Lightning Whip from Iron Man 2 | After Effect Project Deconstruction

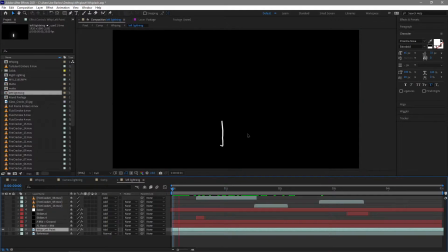3:31 The main part of this is actually built up with this layer here now this is obviously the core and the way I got this is I literally painted over every single frame I did start off by drawing over with a mask because the way I wanted to achieve this was through saber which
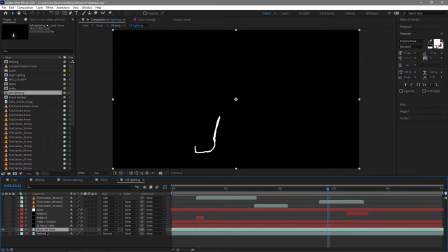3:47 works with masks but it was taking so long just to go frame by frame move all those key points and do that for the duration of five seconds knowing I had to do it all over again for another whip so what I did I went into the footage I grabbed the paintbrush and
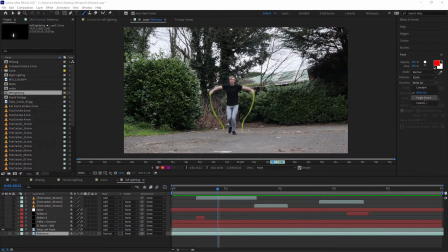4:00 I literally just painted over each frame I had it on a single frame move to the next frame drew on moves the next
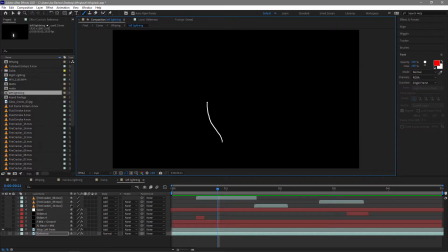4:09 frame and just did that over and over and over again it sounds a bit tedious but it was much quicker and once I did that I ended up with this brilliant animation whip now because it's hand-drawn it sort of isn't quite perfect which actually helps sell
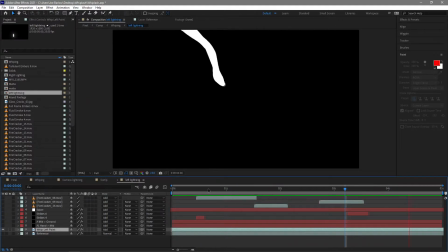4:24 the effect of lightning it's sort of it's got that displacement to it that sort of wobbliness which is great and And with this,
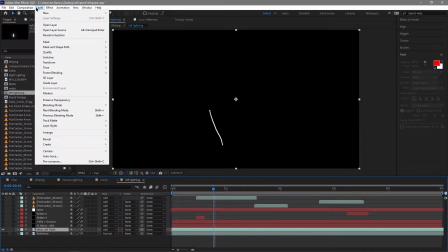4:31 I went ahead and added a auto trace,
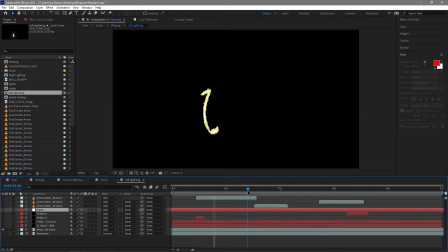4:35 which gave me a perfect mask of the drawing. And with that mask, I added a saver, which obviously can be controlled in various different ways.
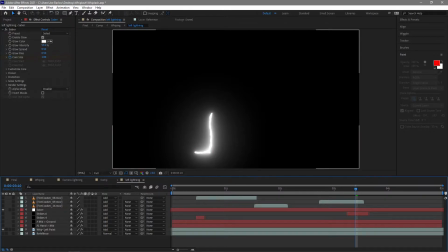4:47 But this gives me a great glow. I left the core on there because it did make it hollow.
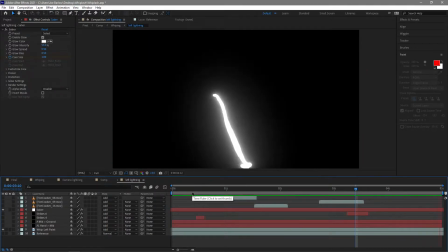4:53 So those together gave me the core of that whip.
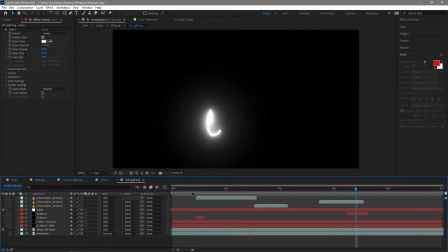4:58 Now this is great if you want to do a lightning whip like this or you know Wonder Woman's lasso of truth Or even the whip from Kingsman
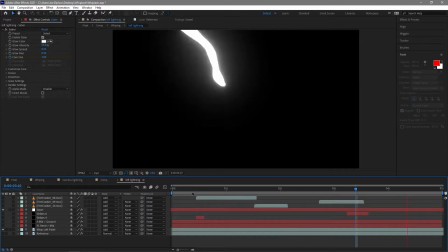5:06 2 But I wanted a lightning whip which meant I had to add lightning and to do that I just used advanced lightning with a couple of
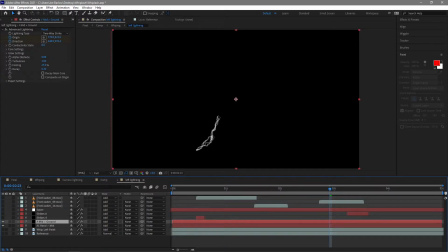5:14 different settings and I chose to do a Lightning from my hand to the middle and from the middle to the ground Just sort of break it up a bit and I use the the two-way strike and this meant it sort of weaves in and out a bit more than it would if
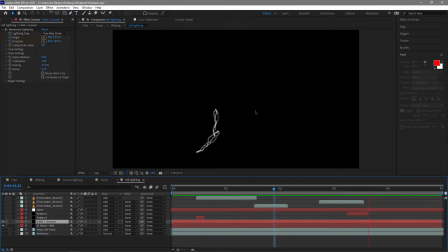5:29 I just did the one streak it also meant I could sort of make it 90 degrees if I needed to and just bend it a little bit more so I was actually pretty happy with the way the whip look at this point I think it sort of did sell the effect that I was going for but I didn't want to do one or two different things just to spice up the scene a little bit more I
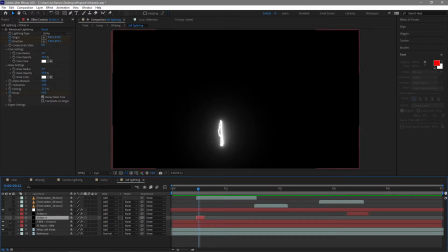5:48 went ahead and added in these little strikes here we're actually over one of the moments let's turn this one on and these were just where it would interact with the scenery randomly like that and like that it's where it sort of arcs towards the floor and then goes away and fades out and the way i've
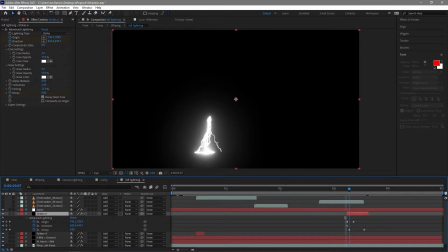6:03 done that i've literally just had it in position and then just decayed it away um so we get these things here you can see they sort
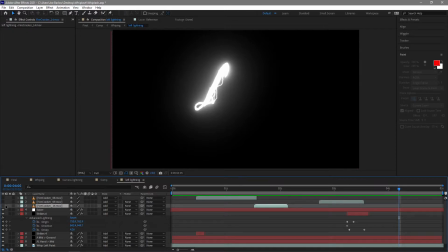6:13 of just pop out occasionally and of course that needs to interact with some sparks
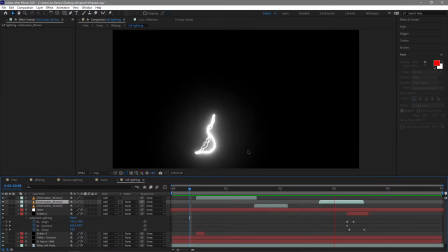6:18 so i use some firecrackers from action essentials here each time it hits the ground,
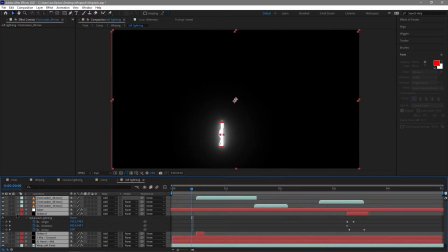6:26 each time those little things pop out there, and that gives us our left whip.
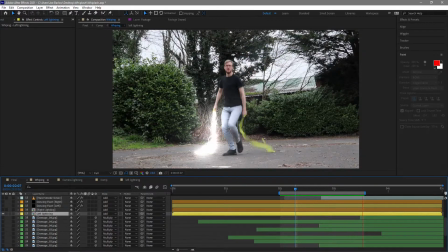6:34 It's all it looks like with the footage behind it.
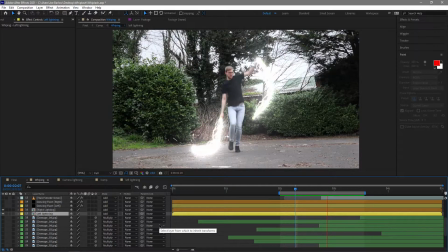6:37 Now I also did of course go ahead and do the right whip on top of that which gave me two lightning whips. Now you'll see occasionally you do see a little bit green again that's that's my problem that's my fault for shooting with such a thick reference whip.
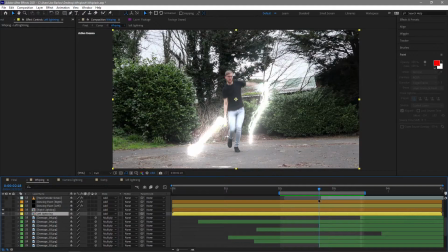6:53 What I should have done really is use a bit of like rope, maybe like some cable or something.
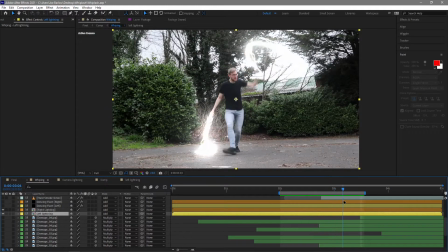6:59 It's got a bit more weight to it. It's a lot thinner. The camera would have picked it up still okay.
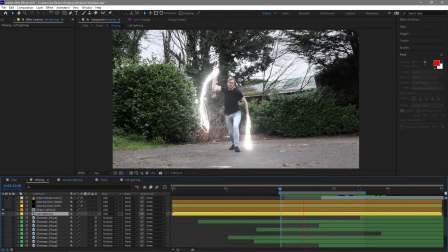7:04 It would have been thinner. I wouldn't have to hide it as much. But that's something to know in the future. That's why you do test shots, which this was of course.